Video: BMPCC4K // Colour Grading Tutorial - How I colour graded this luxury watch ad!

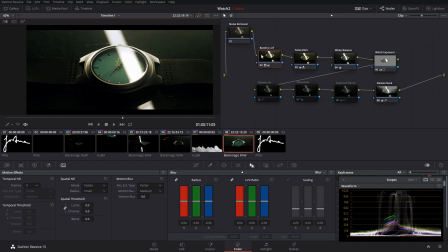[4:05]
You can use the built-in one which Resolve actually offers if you go Blackmagic Design and choose one of these. So I'm guessing film to send a LUT like that. Obviously a different look, but you'd obviously adjust all your settings to match that.
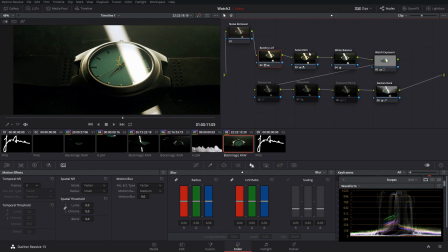[4:24]
But I decided to use this LUT because, one, I have it and it does look pretty good, and it's quite impressive actually. So the next node, we have the saturation node,
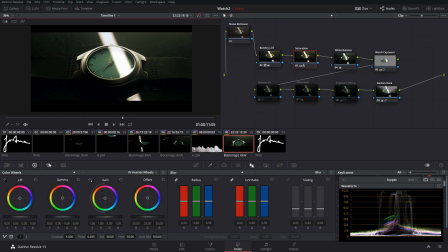[4:35]
and this, to do saturation, I pretty much do it the same way each time. Normally these bars are like this, obviously leveled out properly and all that stuff, but normally they're not at the top, so I just bring them up, drag, all the way up to the top. And normally,
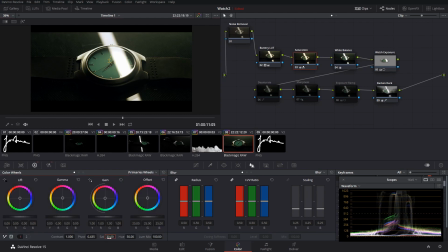[4:53]
that is way too oversaturated. So this is what you get when you drag them all up. You get something that looks like this. is what it's default to, and that is way too saturated, so I've just brought it down to level of 30, and that looked pretty good to me. Okay, the next node is the white balance node.
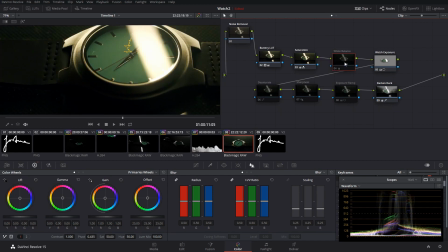[5:09]
Obviously, right now, well, you can't see it just yet, but right now, this is what the image did look like.
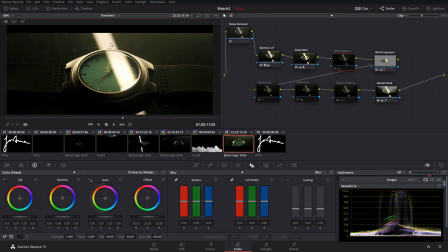[5:16]
It was way too golden for my taste. I was kind of going for a more, like, really clean look for this, and I normally associate clean looks with the whites being perfectly white, and I would normally associate to be more cooler tones,
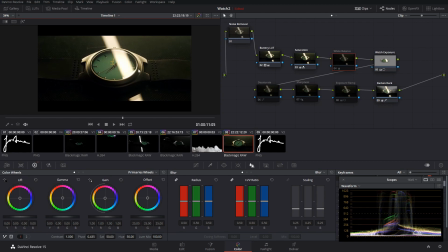[5:33]
like the professional, like high class look, and to do that I just used this color picker down here. So if I reset this quickly, I used the color picker down here to get white balance and just clicked on that,
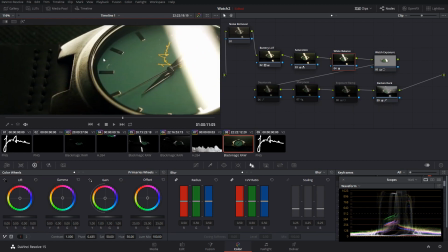[5:46]
and it sets your white balance perfectly.
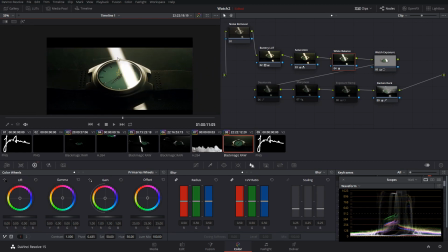[5:51]
Because obviously I knew this was white, this was a white bright light, so I knew that was white, so I can just set that to that and get the correct white balance that I wanted. Okay, so for the next node we have the watch exposure, so you can see a before and after there. I used a simple
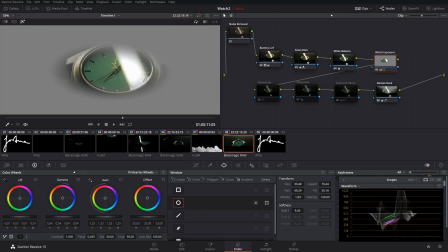a window, or whatever they're called, power window, sorry.
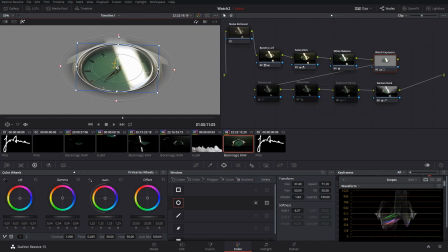[6:17]
And it looks a bit off position there. I think I may have copied this across, but yeah, just a simple window, just so I could brighten up just the watch face,
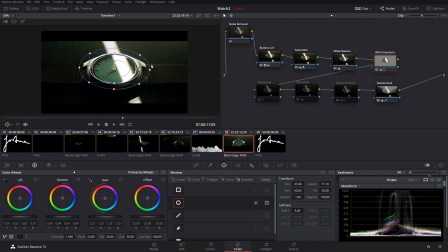[6:27]
because obviously that is the most important part of this actual shot. It's just simply that. Onto the next node, which is the desaturation node.
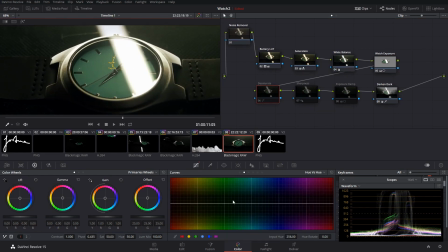[6:36]
And for this, I believe, yeah, I just went into the hue versus saturation.
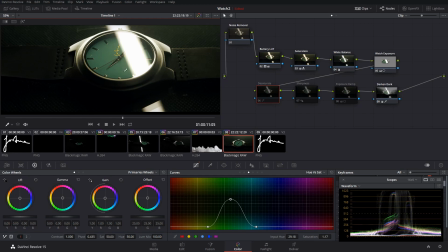[6:44]
I selected this color here and then decreased everything except that color. So I brought down everything else.
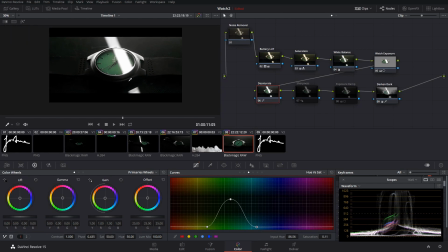[6:56]
Not to complete desaturation, but to pretty much where it's all desaturated. And I think this gives a really clean look.
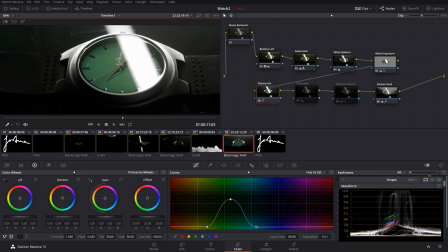[7:03]
In black and white, it looks super professional, super sharp. But obviously we're keeping the actual colors of the actual watch, which is quite important to showcase the product.
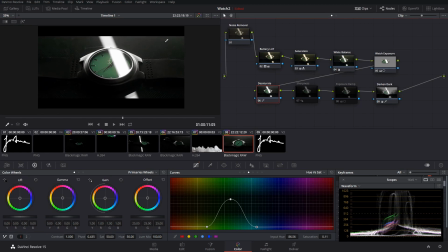[7:13]
It also removes the color from the background, so it makes it look like a perfectly black backdrop, I guess.
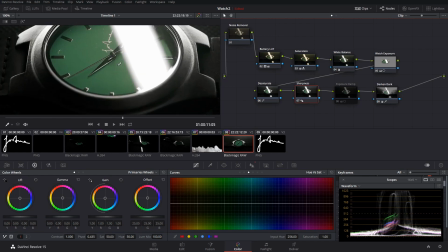[7:21]
Okay, next node we have sharpness. And I'm not actually sure when to say this because of, again, the compression of YouTube.
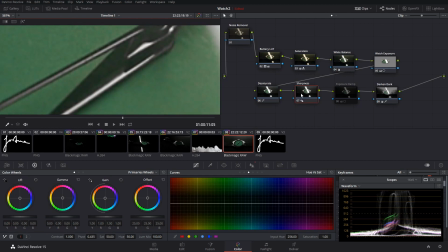[7:27]
Well, that's before, that's after. I added a slight bit of sharpness just because I wanted to sharpen it up, obviously,
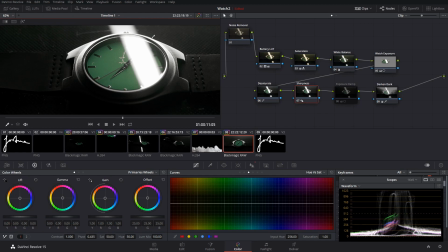[7:37]
with more professional videos and like product showcases.
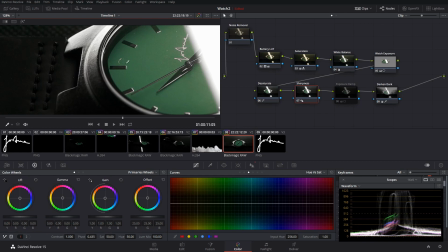[7:40]
I want it to be tack sharp, and I may have missed the focus on this a bit, but that sharpness just fixed it up.
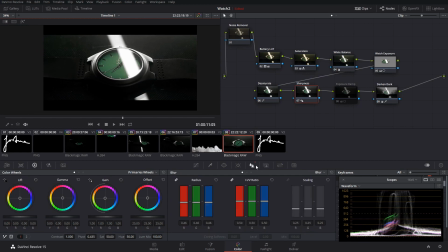[7:48]
And to do that, I just went into this blur sharp tab, went to blur and decreased it from, it's normally at 0.5. all the way down to 0.46, not too much.
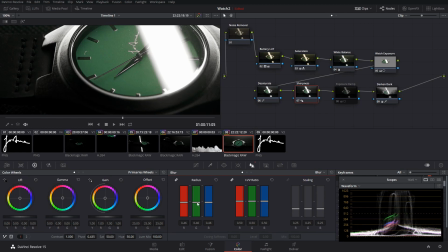[8:02]
If you drag it too much, it's going to look horrendous and all the halos around it, but that is just enough for it to look still realistic.
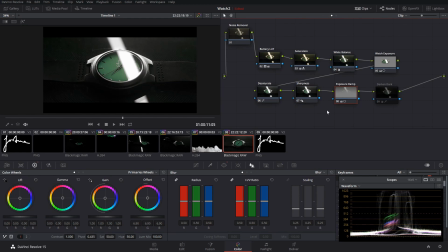[8:10]
Okay, so we have the ninth node in this, and that is the exposure ramp, as I'm going to call it, which is basically, as you can see at the top, because there was a light up here, obviously the light source is coming from there, I wanted to darken that to make it not as obvious, not as like gradient as it is at the
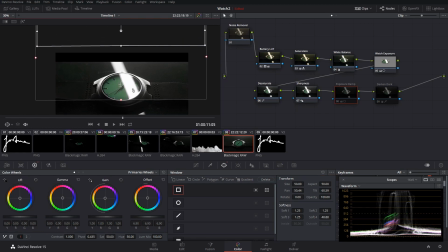[8:28]
moment. I simply created the power window and feathered it to max, and then just darkened it by dragging that gain slider. Not too much, otherwise it's going to look weird because it's going to have the shadow on the light, but just enough that it actually makes a difference.
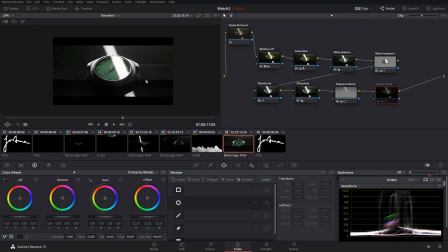[8:46]
And yeah, I think it looks quite good. Onto the last node, so you can see a before, after.
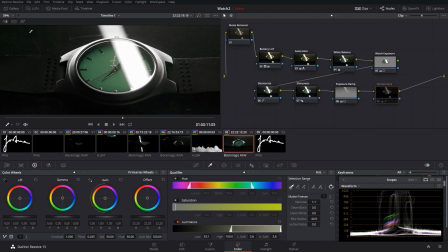[8:52]
This is just a simple darken. To do this, I decided to use the qualifier to select the brightest parts of the image, and then
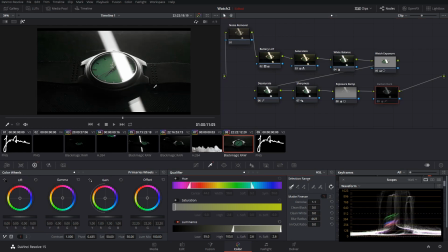[9:02]
I just selected the brightest part, sorry, as you can see here, using the luminance, and then used that to actually just dim all the darkest parts by just inverting it.
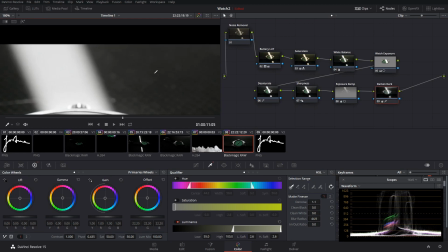[9:12]
Over here you can see a bit of funkiness going on,
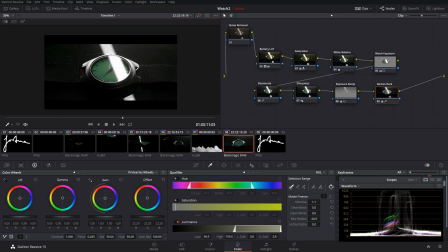[9:16]
which I can just fix by doing that, and yeah, we just get more focus on the actual subject of the video. So as you can see again, here's a before and after. There's quite a huge difference, I'd say.
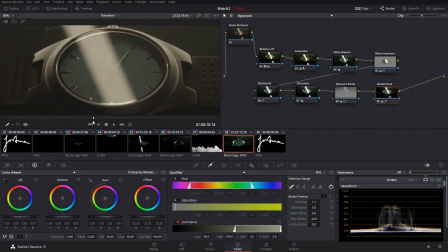[9:31]
You can see we have some detail in the original, we have some details underneath, you can see details underneath the light.
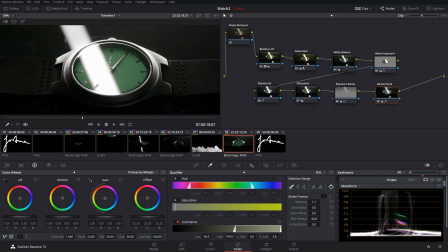[9:37]
We've completely blown them out, which is fine by me. I think that's the look I was going for.
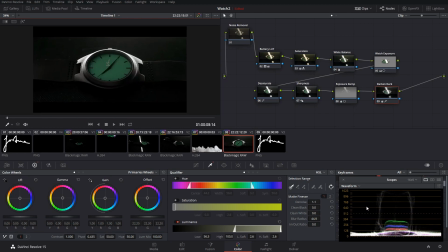[9:42]
Yeah, also one thing to mention as well, while I was color grading this, I was always checking the scopes to see that my black level was not getting completely crushed underneath the zero point. But yeah, that is how I color graded that shot, and then to crop it across, I just went color,
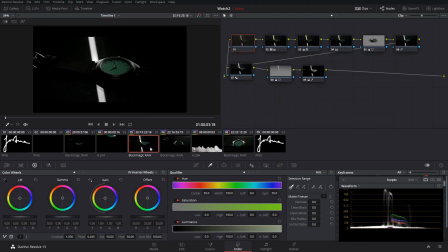[9:58]
save memory A, and then applied it to each one of these shots, making minor adjustments. And yeah, that's basically how I did it. I wanted to give this video quite a dark
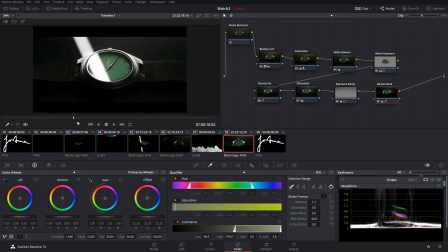[10:08]
look and mysterious like vibe, sort of like an Apple or Microsoft ad, something similar to that.
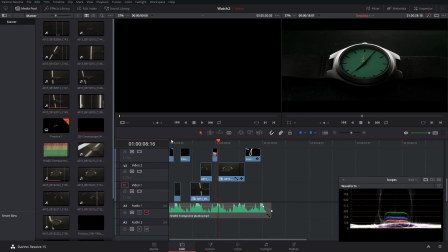[10:15]
But yeah, that is how I color graded this video.
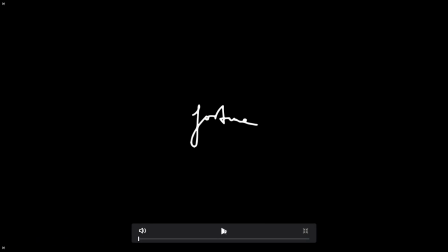[10:18]
I hope you enjoyed the process, and yeah, thanks for watching.
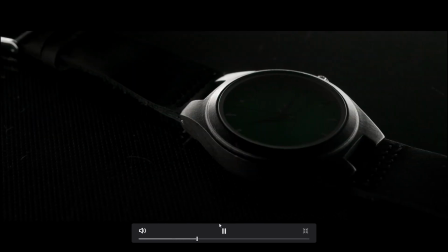[10:24]
I will be uploading a bunch more videos soon, and yeah, I'll see y'all next time.
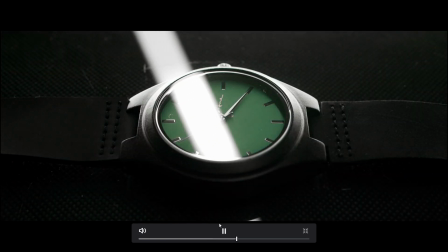[10:30]
Peace.
Splashing in the summer street, tripping, I fall in.